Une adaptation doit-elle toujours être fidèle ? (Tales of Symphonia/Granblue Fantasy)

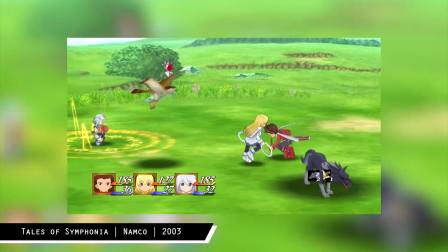4:06 L'histoire est intéressante, les personnages sont attachants, le système de combat est un peu vieillot mais on s'y fait.
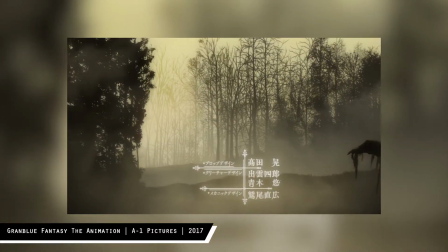4:11 Ces deux jeux ont donc été adaptés en animé. Grand Blue Fantasy The Animation est un animé sorti ce printemps 2017 en 13 épisodes et qui raconte le début de l'histoire du jeu mobile.
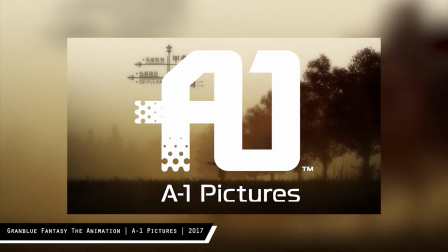4:20 L'animé est adapté par le studio A1 Picture, le studio qui a adapté plein de trucs bien et plein de trucs pas bien.
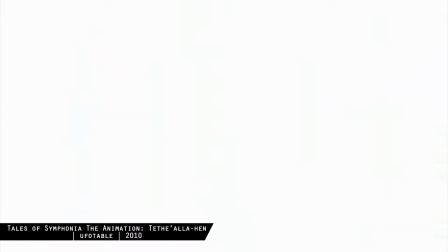4:27 Pour Tales of Symphonia, l'anime a été fait par le studio Ufotable, un studio que j'affectionne particulièrement vu la qualité visuelle de leur dernière production.
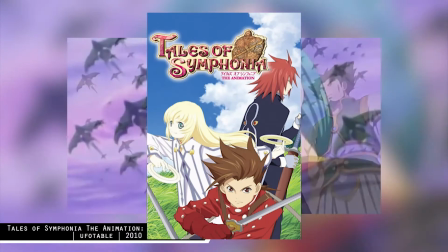4:35 L'adaptation de Symphonia est en fait divisée en trois séries de A.V. Tales of Symphonia The Animation Silverant N en 4 épisodes de 30 minutes sortis en 2007,
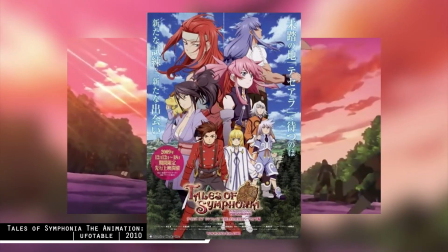4:43 Tales of Symphonia The Animation Teseara N en 4 épisodes de 40 minutes sortis en 2010
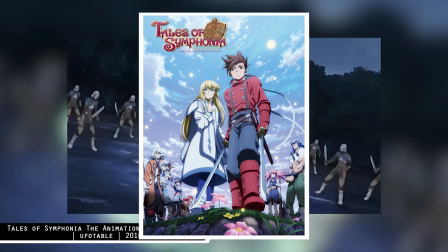4:47 et Tales of Symphonia The Animation Sekai Togo N en 3 épisodes de 40 minutes sortis en 2011.
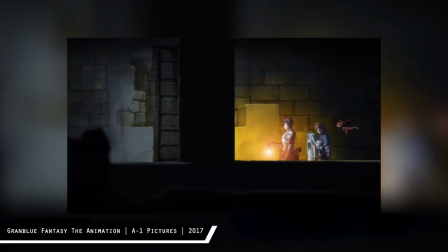4:53 Sauf que les deux jeux ont été adaptés de manière plutôt différente. Grand Blue Fantasy semble avoir été adapté de manière très stricte et très proche de l'histoire du jeu original.
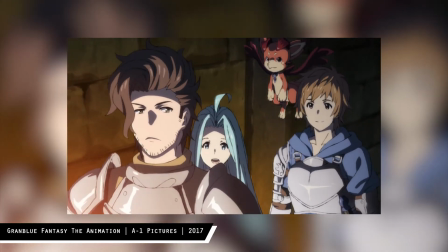5:01 Et ça se ressent malheureusement.
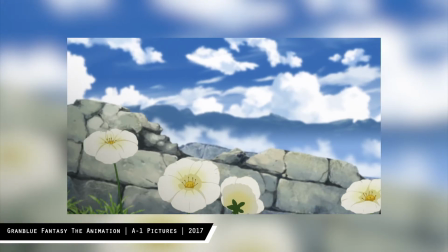5:03 Je vais encore enfoncer des portes ouvertes mais la structure narrative d'un jeu, qui plus est d'un JRPG comme celui-là, est très différente de la structure narrative d'une série.
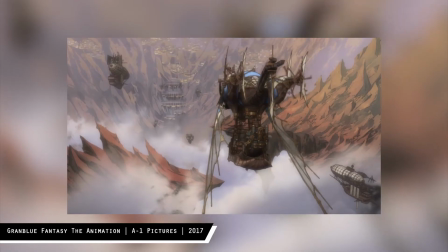5:11 Une grosse partie de cette saison est divisée comme ceci. Les héros arrivent dans une ville, ils acceptent une quête.
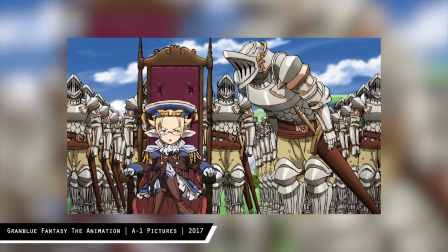5:16 Pour faire la quête, ils doivent aller dans un donjon ou un autre endroit mystérieux. Ils y affrontent un gros monstre ou l'armée de méchants. la quête est terminée, ils partent vers une autre ville.
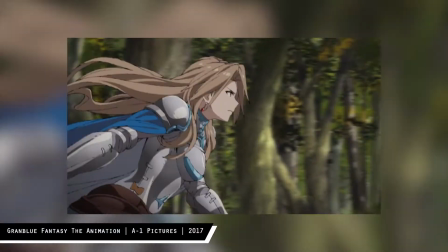5:24 Et vous pouvez répéter le processus. C'est une structure de JRPG très classique qui fait d'ailleurs penser au premier Final Fantasy avec les quatre cristaux à réveiller et tout.
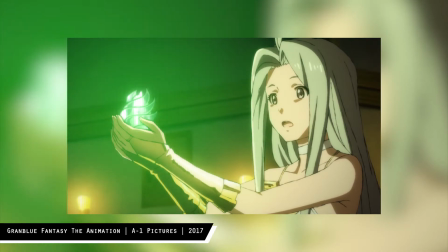5:33 Bon, une telle structure narrative n'est pas un défaut en soi. Ça peut donner des trucs cools si on maîtrise et que tout le reste est intéressant, ce qui n'est pas toujours le cas dans cet animé.
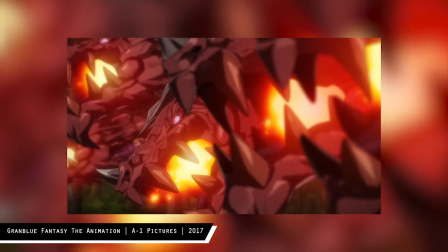5:41 Parce que ces touches JRPG se retrouvent également dans la mise en scène, plus précisément dans la mise en scène des combats.
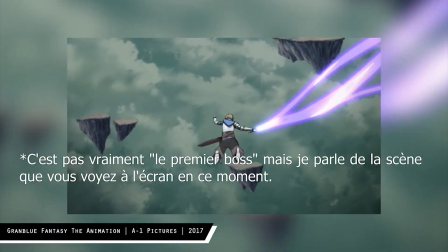5:47 Pas tous bien évidemment, par exemple le combat contre le premier boss est très cool à regarder, mais certains autres combats semblent tour par tour des kilomètres.
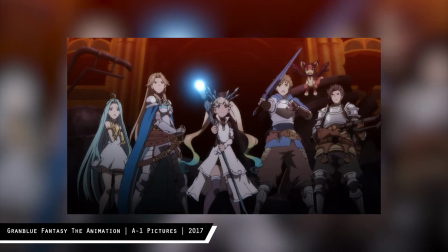5:54 Je pense notamment à l'affrontement contre le Colosse lors de l'épisode 7. Dans cette scène, l'action n'est pas très dynamique et les personnages sont très statiques et attaquent chacun à leur tour.
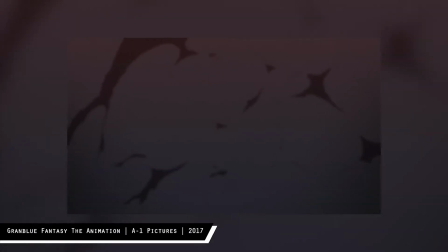6:02 D'autant plus que l'action se passe dans une salle très générique avec en plus un côté très plat où les personnages sont loin de tout élément de décor avec lequel interagir.
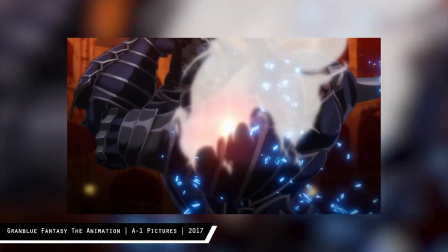6:10 Et en voyant le résultat, j'ai du mal à croire que cette scène d'action ait été imaginée sans restriction. Si cette scène est aussi plate, c'est sans doute parce qu'ils ont voulu rester trop proche du jeu.
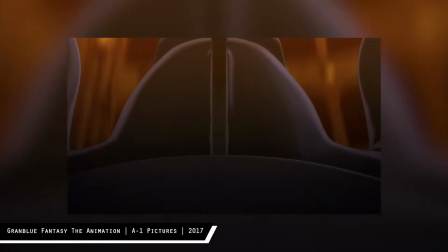6:18 Parce que dans le jeu ça se passe à cet endroit précis et dans ces conditions là. Bien évidemment je n'ai pas joué au jeu, du coup je suis sûr qu'il y a des détails qui ont été changés lors de l'adaptation.
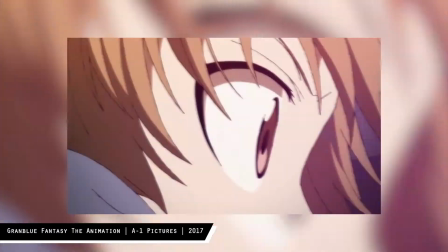6:27 Et ce genre de cas n'arrive pas toujours non plus, c'est juste que certains passages m'ont un peu perturbé. L'anime Symphonia lui prend des libertés par rapport au scénario de base.
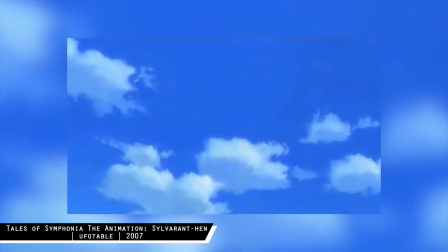6:35 Et parfois il prend vraiment beaucoup de libertés, quitte à complètement oublier certains passages importants du jeu.
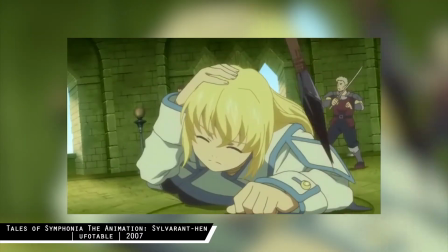6:40 Ce qui a sans doute déplu pas mal de fans. Mais je pense que dans l'ensemble l'anime adapte bien l'histoire de Symphonia.
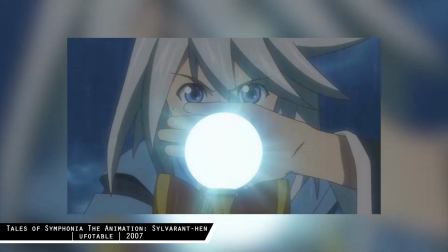6:46 C'est parfois quelque choix que je trouve un peu étrange mais c'est généralement plutôt bien foutu. Et les libertés prises ne sont pas non plus incohérentes et respectent le scénario original et ses intentions.
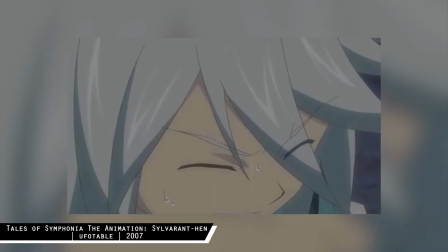6:54 Ces nombreuses libertés permettent de ne pas tomber dans les mêmes pièges que pour Granblue Fantasy,
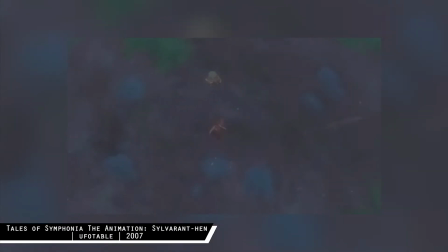6:58 parce que Symphonia possède tout de même quelques passages assez longs et répétitifs, et adapter ça en animé aurait été une grosse erreur.
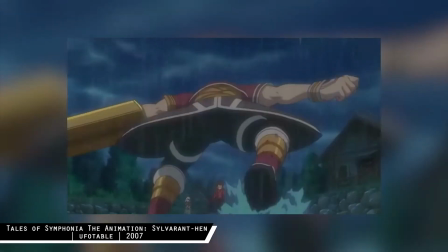7:04 Je vais donner un exemple qui spoil mais en vrai c'est pas vraiment un gros spoil sachant qu'on sait très bien que ça n'aurait aucune incidence.
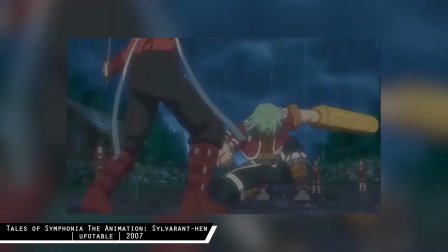7:10 Je ne vais rien révéler d'important mais je laisse tout de même un timecode pour sauter le spoil.
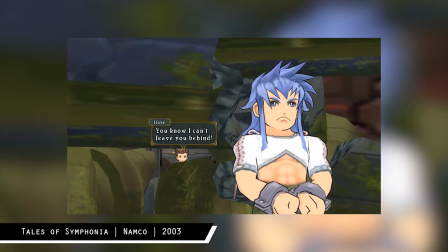7:15 A la fin du jeu, il y a un passage où tous les protagonistes se sacrifient d'une manière ou d'une autre pour laisser Lloyd avancer dans le donjon final.
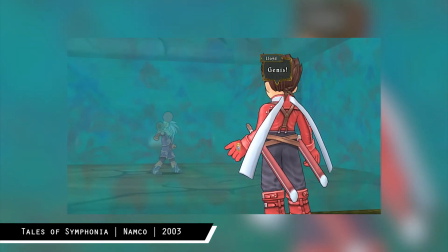7:21 Un passage qui est un peu long et un peu ridicule en jeu parce que oui, on se doute bien qu'ils vont revenir juste avant le combat final.
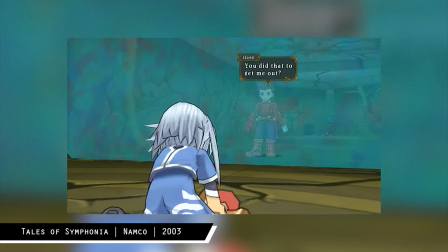7:26 Mais à la limite, pourquoi pas. Ça rajoute un peu de défi, sachant qu'à chaque fois, un membre de votre groupe ne sera plus utilisable en combat.
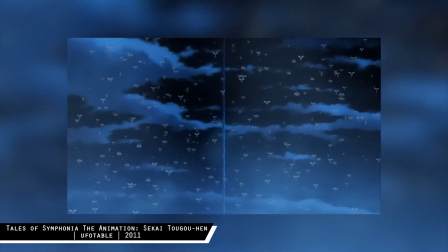7:33 Dans l'anime Symphonia, c'est traité de manière très différente. Cette fois, il n'y a pas de donjon final, mais une bataille à grande échelle dans les airs.
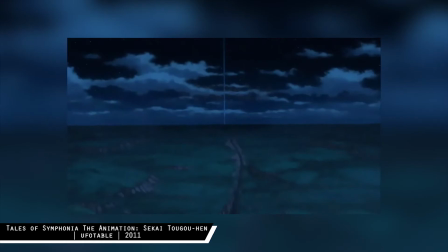7:39 Le repère du grand méchant étant gardé par des milliers d'ennemis, et pour pouvoir y accéder, ils doivent s'y faufiler en plein milieu du champ de bataille.
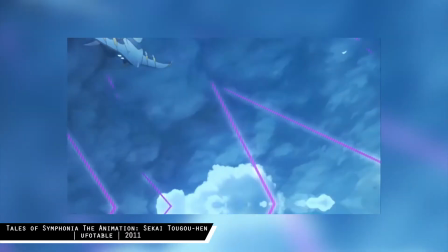7:45 Au lieu de faire se sacrifier chacun des membres de l'équipe, les personnages vont juste demander à Lloyd d'y aller seul et eux vont lui ouvrir la voie.
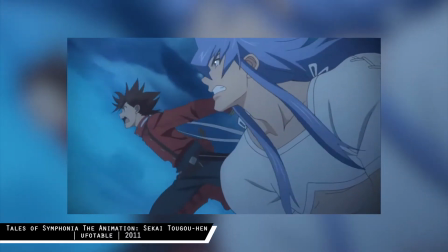7:51 Ce qui est quand même une excellente idée, sachant que ça aurait été vraiment pénible de voir chacun des personnages mourir à leur tour.
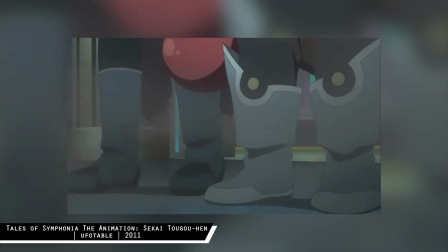7:57 D'autant plus que ça rend le fait qu'ils reviennent après bien plus logique.
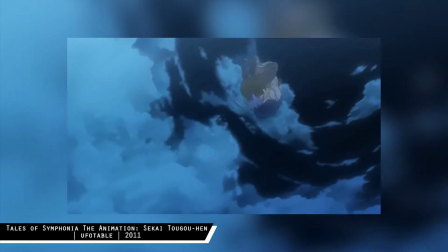8:00 Et évidemment je pense qu'apporter ce genre de changement était la bonne chose à faire pour fluidifier le rythme de l'histoire de ce RPG qui commence à être un peu vieux.
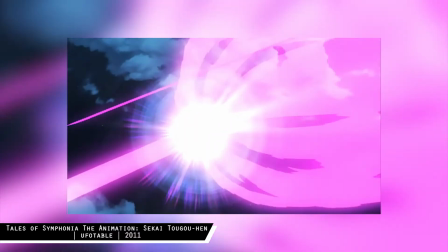8:06 D'autant plus qu'adapter un scénario complet d'environ 50 heures en quelques OAV posent d'autres soucis.